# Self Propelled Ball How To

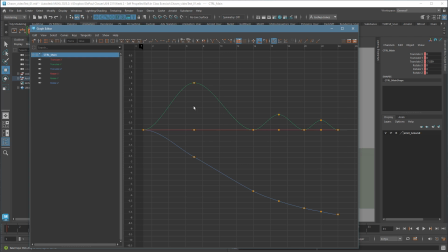There's not a lot to take care of. I can see immediately there's the 3 bounces. It's not cluttered with tons of keys. The only one currently that has too many keys is this line, and I'll get rid of those in just a minute because that definitely isn't doing what I want. It's starting out slow, speeding up, and taking a long time to slow, but then stops on a dime. Not really what I'm looking for.
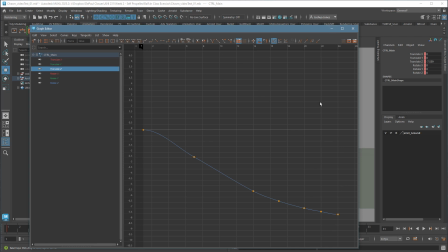Although stop on a dime, I could play with a little bit here. We'll see.
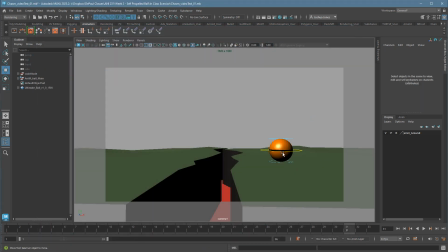So that's my first move. I like what I got. Here, I'm going to add in a squash and stretch, but I'm not going to do it yet. That's going to be part of my next phase. Right now, I just want to get the major moves. And here, he's going to kind of squash and stretch as he comes to a stop.
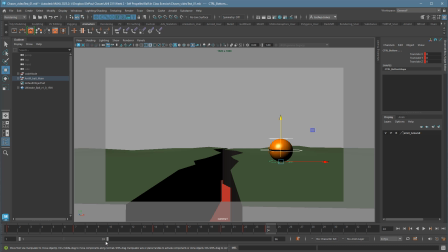And I want to pause. I want there to be a sense of thought. In this case, I'm going to do a little bit less than 24 frames. So a little bit less than a second. For a good period of time for thought, we're looking at somewhere between probably no less than 8 frames for the most part.
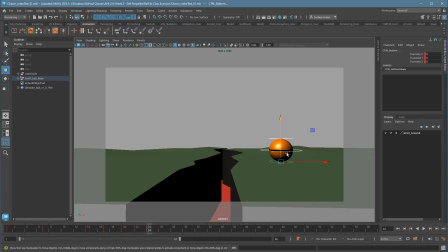And anything above, well, I guess you can think as long as you want. But go too short, we're not going to buy it or notice it. So 8 frames is about minimal. I'm going to do like 15 or 16. Again, I can change this later. So let's just go to 40.
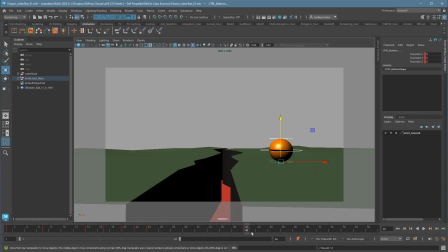And all I'm going to do to kind of put in this pause here, I'm just going to have, here's this pose. I'm going to just do the same pose here, but 16 frames later. So it's just going to hold that pose. You can add in stuff in here. Let's give us a little time for squash and stretch, but right now that just is feeling right to me.
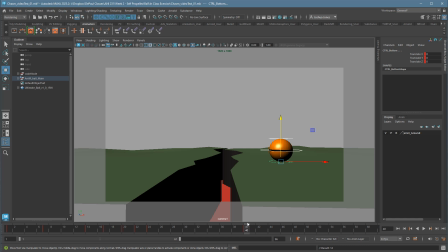Again, you can pull a stopwatch and just like time it out in your mind, which is a good way to kind of figure out how long things might take. And now the character is going to anticipate down, which I am going to add in this time because it's definitely part of the move.
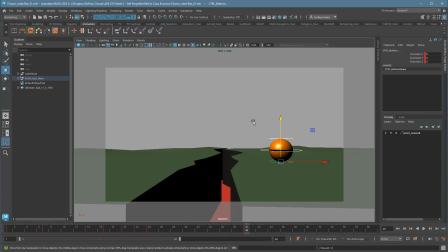And he's going to lean forward to look in here. Maybe at the stretch at the top of that, he's going to kind of scan back and forth a little bit. So here we go. I'm going to guess about an 8 frames anticipation.
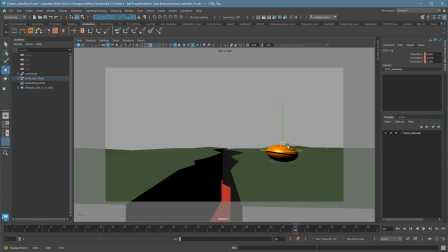So I'm going to grab this top here and push down, and I'm going to push back a little bit since the character's going to push forward to look. So down, back. Actually, or I could do, you can even play with, try the move out. So in and forward. I like that.
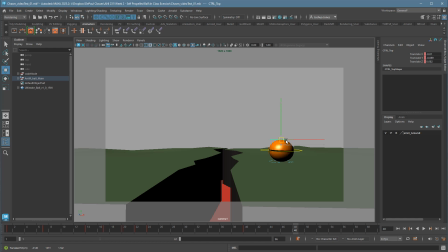So we actually will go straight down, maybe a little bit of a lean forward, as opposed to the character coming back and then going forward as if it's going to jump or something. So in to about here. Again, I'm going to key everything because it's a major move.
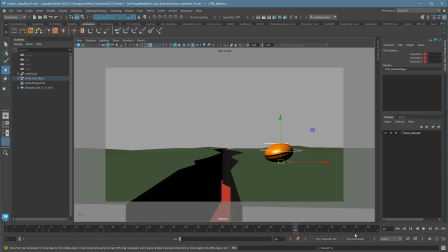And I don't know how long this is going to be. Again, I could time this out really quick with the stopwatch. I'm going to guess to right about there. And again, I'm going to key everything. So down and up.
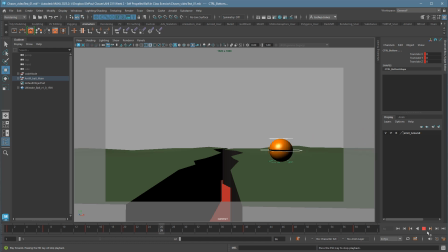Let's go ahead and play that and see how it feels. Ooh, I like that. I think I could play with this curve a little bit or make it a little faster or slower, but I think as of right now I'm liking how this feels. You can think about the pause.
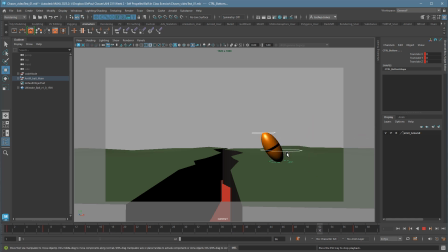It feels a little bit long to me, but if I add in the squash and stretch for the landing, that's going to eat up a little bit of this time, and then the pause will be shorter. So again, you should note that trying to make changes later to your timing overall is much harder.
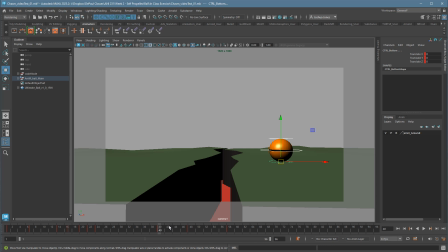So if you see something that's a problem, fix it now. It'll be much smoother process for you. So we have the character looking up. I'm going to go ahead and add in a little bit of extension up here. So I'm going to add an extra 10 frames or so where the character is going to lean a little bit harder into it.
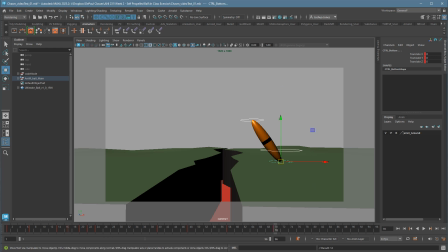Really small move there. Let's see what that looks like.
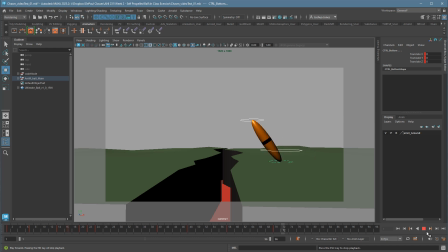It's probably going to look a little weird without messing with the graph. Yeah, we get this kind of extra like stretch on there, which I like. And then it's going to pause again, like around 8 frames.
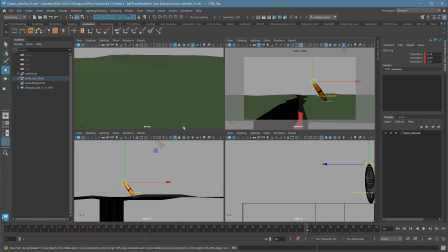And then the character is going to kind of look right and look left. Let's try that out. I can't really do it from this view. I want to see the character like go like this and scan back and forth.
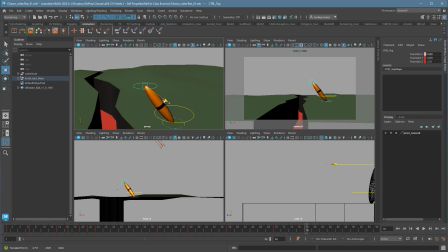Maybe again, you can kind of play with it in real time. So I'll look left, look right, and then I could time this out. Look left. Like, do I want them to look back and forth, or do I want it to be look left, pause, look right, pause?
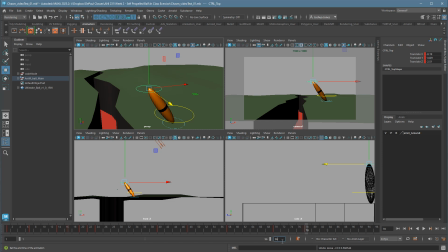I think I like that better. So again, I need some more frames to play with, so I'm just going to make that 200. And again, the character's kind of snappy, so I'm thinking, what do we got, 78?
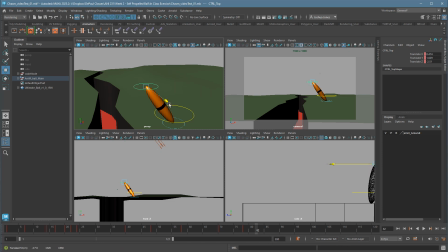Let's try a short one. So you don't want all your timing to be exactly the same. It can get boring really quickly. Again, key everything. I'm going to do a little bit of a pause, so just hold there, and then look the other way.
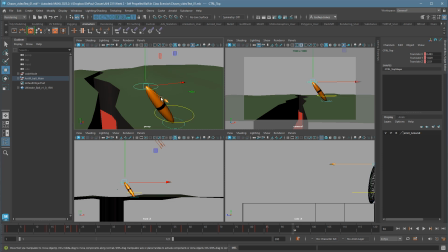This one's going to have to be a little bit longer since they're looking the full range, not half. So first half was just this, but this time they're going to be going all the way over here, so a little bit longer. Maybe even drop a little bit, just for some variety. Again, another pause.
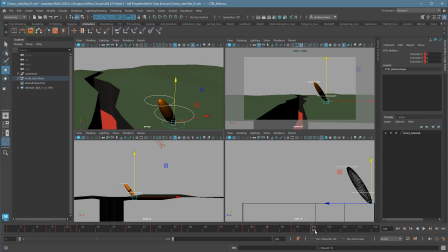And then the character is going to return to their previous position. So a little bit slower on this one, just for variety again. So I'm just going to zero that out. And that's going to be too much.
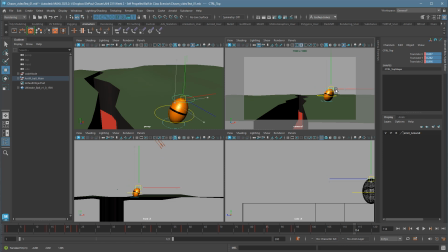Well, I don't know. I can bring them back to here. Maybe I'll try it neutral and just see how it feels. Great. Let's go see what that looks like. Here we go.
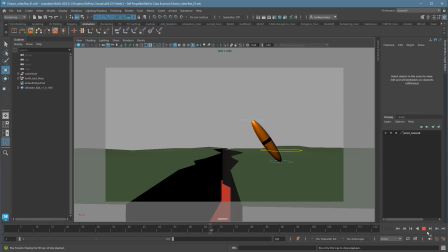Don't like it. So to me, that's a good start, but that's the last part's too fast. Even though it's supposed to be funky, I want them to be thinking. So to me, this is just not enough time to think. I think that,
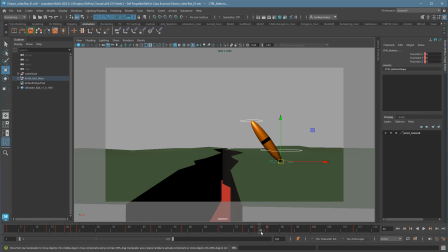yeah, this is a little bit too fast, and then the beat's too slow, and this is too fast. It's all too fast. Well, I don't mind the speed of him coming down. I can actually make that a little faster. I'll fix that now. So I'm going to grab all the controls, make this a little bit faster here.
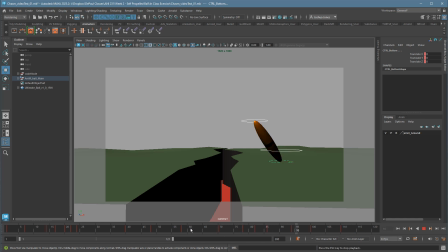Alt-V, by the way, is the hotkey for pause, or for play and pause. That's not bad. I think I can go even faster. Just for that last move when it comes back down. Yep, that's a little spunkier. For this part, I could fix it here.
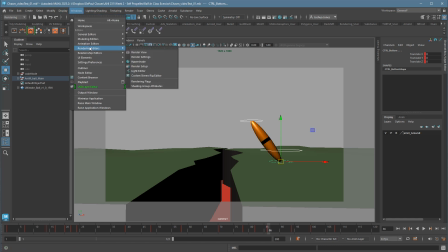I could also fix this with the graph editor. I'm going to show you that, since I haven't shown you that yet.
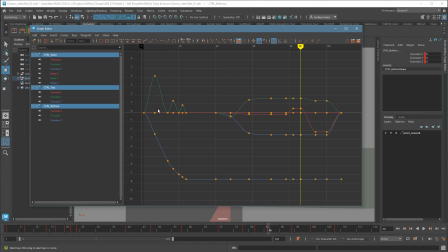Now here, this is kind of tough to see, but each one of these things is a major key. You get used to some of the patterns, which is nice. We can actually see the look left, pause, look right, pause.
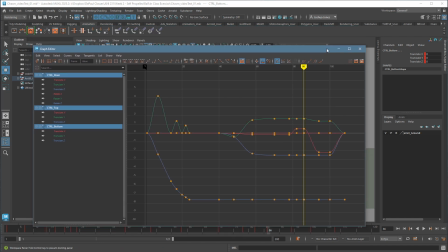So it's kind of nice to see that graphical representation. How did I know that that was look left, look right? Well, that's the only thing I really did in this section. And so I'm looking for major graph movement, and this is the one.
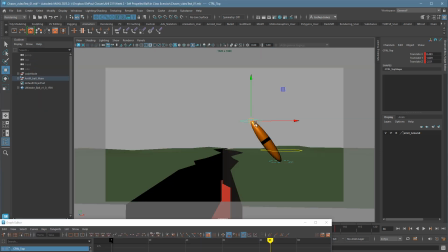If I couldn't find it there, I could also just find out which control I moved, which was this one, and I mostly moved it in the,
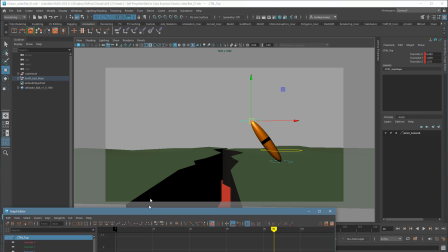well, I guess I thought it was the Z direction, so that's actually a little weird. It's clearly saying it's the X. You can also move the controller and see what you're doing.
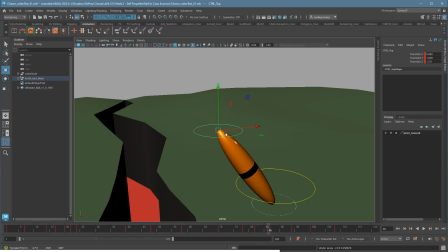And sure enough, it is moving the X. This is probably because this is showing the world axis.